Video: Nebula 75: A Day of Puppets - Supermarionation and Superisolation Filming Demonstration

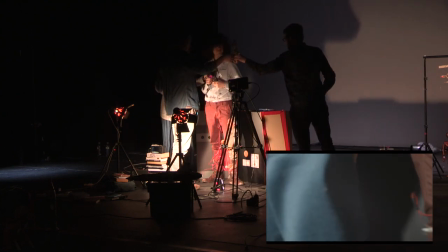And just to tie into what Stephen was saying there about expanding the world,
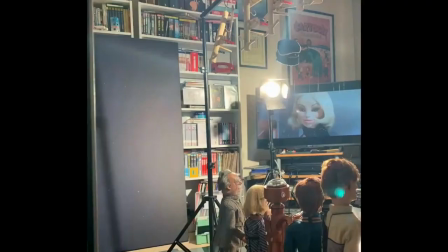here we've got in progress a group shot of the puppets, and obviously we've limited number of arms and hands, so if there are a large number of the puppets together, they have to be hung on a rail just like this, and it's about getting as much motion into them as possible without actually operating them.
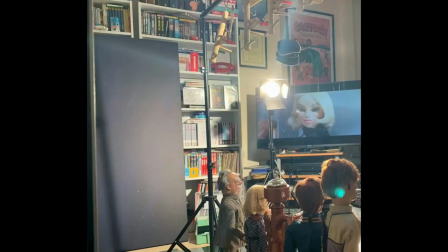So even just a little jiggle of the rail can give them that little bit of life to them. But if you watch the episode earlier, again, The Incredible Voyage, there's a shot where the camera pans up the outside of the Nebula 75 and comes to rest at the observation window looking at the sun.
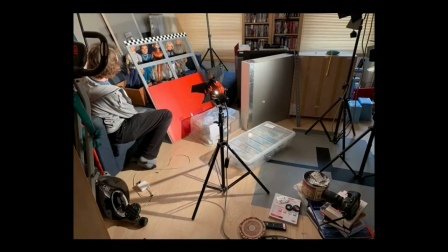And that was achieved by balancing this very precariously on top of Stephen's sofa and popping the window in front. So the window just gives you a hint of the outside of the ship. Again, it's just bits of plywood. It's nothing too complex there.
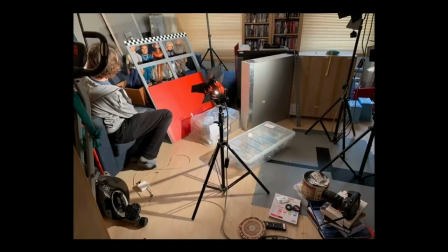But by having multiple characters there and the window and a bit of a camera move panning up, or tilting up rather, you can get an impression of a lot more scale than we actually have access to,
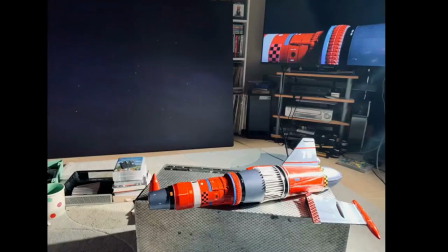really. You're always doing something to suggest that there's a world beyond, or at least that's what we did to try and keep saying that one day we might escape it. Yeah. There is a window to Commander Neptune's control room as well.
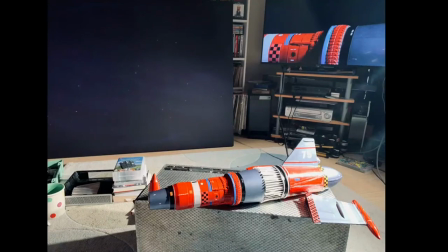Obviously, we need something outside of that window, so most recently we've had a big canvas patch of space printed out. And what we do with that is we position it. As soon as the take starts going, somebody drags that across the floor just to give the impression of stars drifting by.
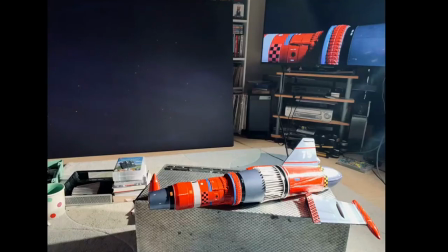It also means, because the canvas isn't that big, pardon me, because the canvas isn't that big, every time we reach the end of it, that person then has to rush it back, hopefully when the character isn't speaking, and we can cut to something else, and then drag it through again.
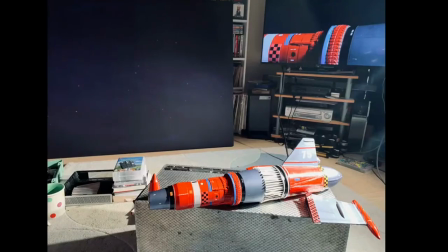So we've got Nebula 75 down here, and that's the canvas, by the way, in the background there. And what we're kind of replicating here is the shot that you see in progress on the screen there.
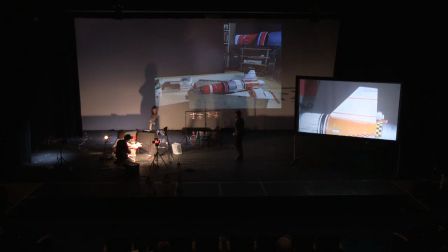Just a close-up shot of the ship in motion in space. How are you doing, Stephen? Almost there, which means it will take an hour. It'll go wrong any moment now. Yeah.
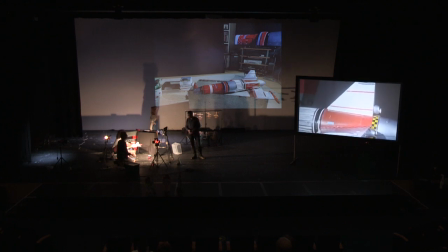So, if I now go back to the... So one of the things about the special effects, and I use the word special very loosely for today, is that with these miniatures... Here we go.
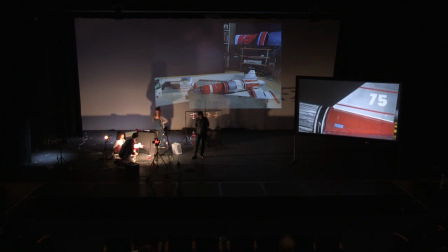So Elliot, if you bring it a bit nearer, which you can, depending... Actually, do that. So we get the sort of length and height.
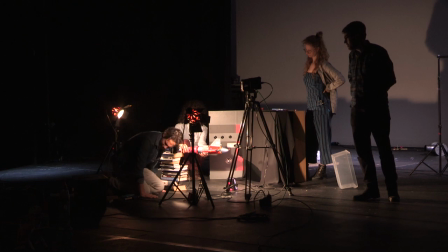So you often use, the thing with these miniatures, and in the 60s they had exactly the same thing, that the models are quite small, that you want to try and make them look as big as possible and to give them a bit of weight and grace. And there's two principles, I would say, in the limited time we've got available.
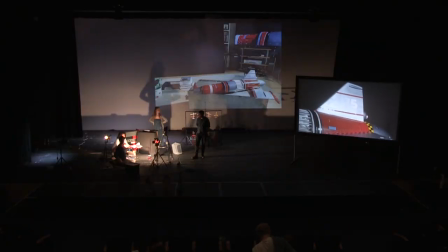One is a wide-angle lens helps distort the model and it helps stretch it out so that you've got, it helps make the model, the miniature, look a bit bigger than it is. Let me see if I can get...
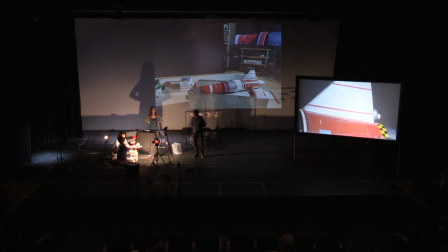Again, I do want to emphasize that for today, this is all a bit rough and ready, and these are the sorts of things that we would spend a lot of time on. And also because of the limitations of our, you know, in a studio,
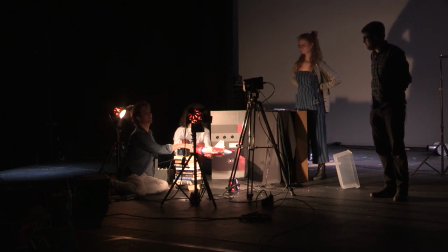you have the ability to get it all right, and you have the time. Well, you never have the time on the film
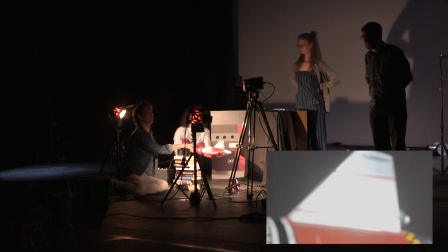set, but
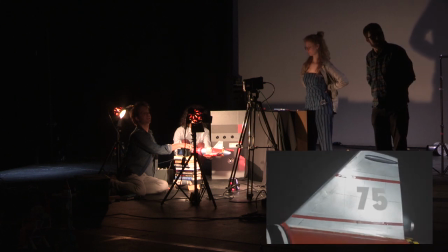occasionally, because we don't have the distance, you know, to get the correct. We do little bits of extra digital work sometimes.
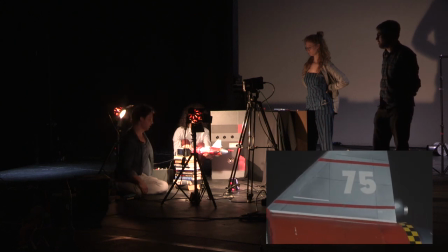As long as it looks like it feasibly could have been done in the 60s, we're happy to use a bit of technology.
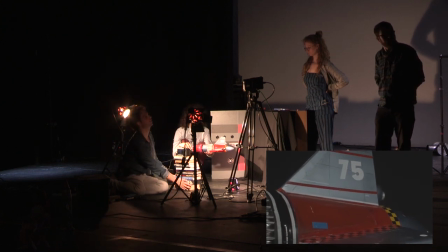Right? Can you stop it? Yeah, it's flaring. So we'll do this sort of thin pass here.